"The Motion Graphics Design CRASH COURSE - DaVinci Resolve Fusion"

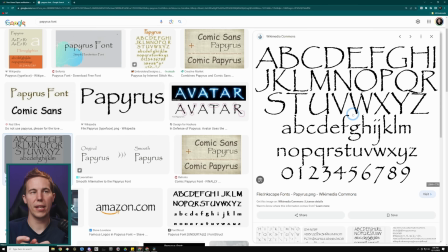(12:27)
Papyrus would be okay to use if you are making a film about Egypt and you're literally talking about like kings and pyramids and things like that.
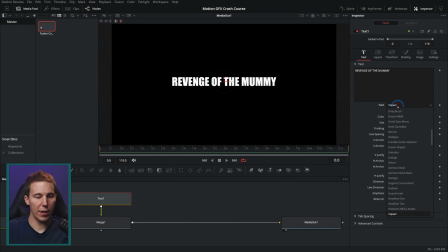(12:37)
In fact, as crazy as it is, if I change this font to Papyrus, it actually almost works. We just make this mummy. That sort of feels like it could be a mummy, right? Like the mummy's tomb.
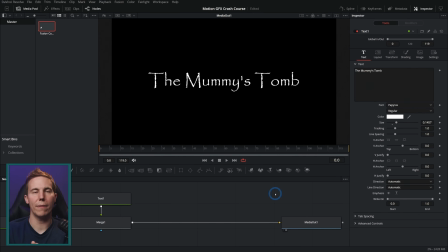(12:50)
That sort of works. And so that's like the major big reason why you wouldn't want to use a font is because it doesn't work in the context of what you're actually talking about, right? For instance, you wouldn't want a corporate training, that's like your new forklift in this like scratched out crazy font.
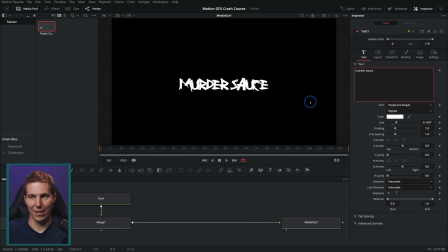(13:05)
You'd want something like murder sauce, right? That totally makes sense to be in this font, but not like my new puppy. Unless it's a horror film where the puppy's like a demon puppy or something, you don't want to use that font for that. Same reason why you wouldn't want to use a plain font like this for something like a scary movie.
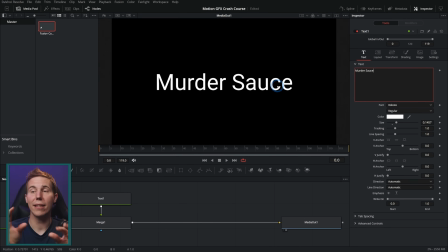(13:24)
Murder sauce doesn't make any sense to be in this like nicely typed font. This is new forklift territory, right? That's looking better. So it's all about the context when it comes to the fonts. So let's just say motion graphics here like this. Let's think about our sizing and let's pick a font that says motion graphics.
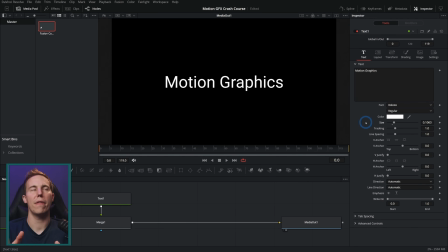(13:40)
A lot of motion graphics fonts, actually, it's nice to have a font that is more boxy in general because it's easy to align it with things. It's easy to think about it as it's almost like it's its own picture. So for instance, this font, League Gothic, maybe even make this all caps like this.
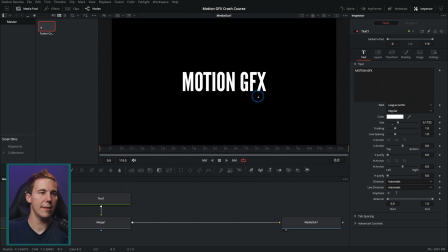(13:56)
Oh, see, this is looking really nice. One of the reasons is because you can see I can kind of draw a box around this, and that tends to work for things that you're going to animate a little easier because you can think of them as their own object. Whereas if it's kind of like spread out and, if this was something like a script font,
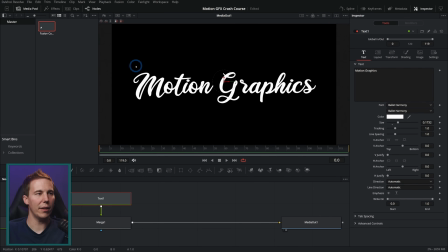(14:13)
you see how this font, it doesn't really feel like it's one big block. It feels like it's soft and swoopy. And so if you're going to use a font like this would have to be something where it looks like it's being written on, or it looks like it's on a piece of paper.
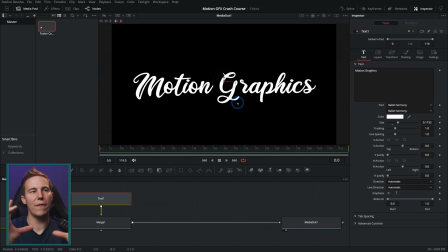(14:29)
It looks like it's like on something that is boxy because it just doesn't feel like it's its own thing that can move around and be animated, which if we're doing motion graphics, it's nice to have something that feels natural to kind of exist on its own. So even something like Amatic is really nice because again, it feels like a box. Here's another example, Dream MMA.
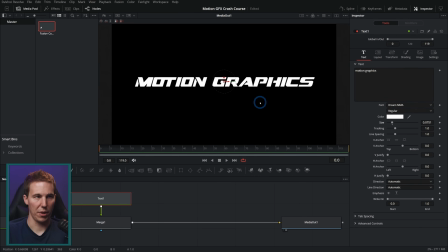(14:48)
This looks like a font that's, for an action movie or something, right? But it also kind of feels like a box, right? Everything's kind of lined up on the edges. And even though the sides are kind of turned like that, it's like italicized, it still feels like it's its own thing. Like you could print it on a strip of tape and put it anywhere you want. You could use a font like Lakers.
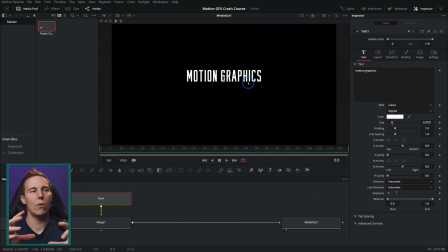(15:06)
And this is pretty good. Again, for something to animate on, a lot of the time I like to have it feel like it has substance, right? So generally a bolder font. So here under regular, I could do bold, which actually adds a little bit of texture here, which I like okay. But let's just go back to League Gothic here, size this up. And yeah, that kind of feels like it's its own thing.
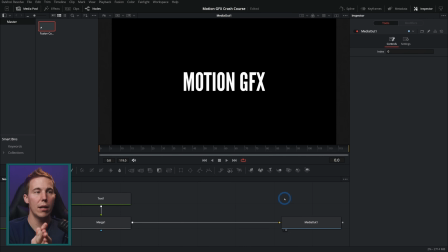(15:25)
And this right here, black and white, right in the middle of the screen, looks pretty good in my opinion, because yes, it's black and white. There's a lot of contrast, but you know exactly where to look, right in the middle of the screen. It has good spacing around it. It's a nice size in the frame. It's not too big, not too small. It's in the center, so it's balanced.
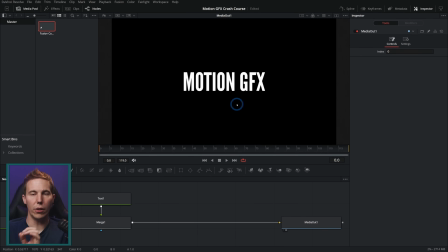(15:44)
And even though it's really, really, really basic, it looks intentional. From here, we can even take this and do something like rotate it. And again, I'm gonna rotate it enough to where it looks intentional. I'm not gonna rotate it like just a tiny bit, because then it looks like I just kind of messed up a little bit.
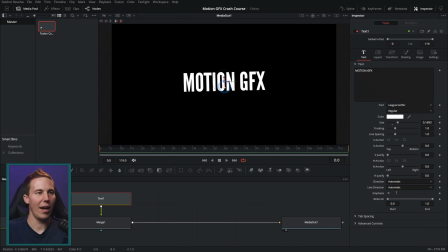(15:58)
It's like just slightly off to the point where it bothers you, right? But if we have this slam like that, it's like, yes, that's intentional. Boom, motion graphics. Let's actually get rid of that rotation. And I'm going to copy and paste this and just put some new text here.
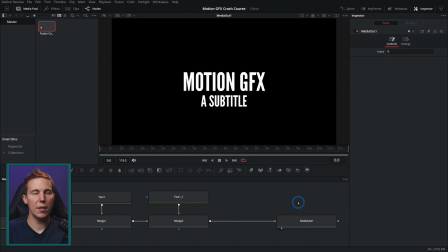(16:11)
And we'll say subtitle. Take the size down and put it down below. So up to this point, we've essentially had one message, one kind of big focal point, but now we have two different elements that are kind of competing for each other.
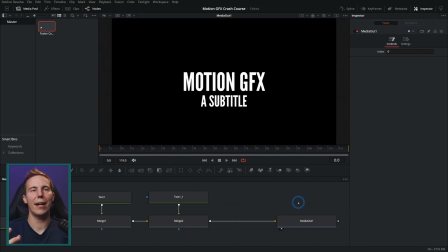(16:24)
And at that point, it's going to be important to realize there is a hierarchy of where your viewer is going to look.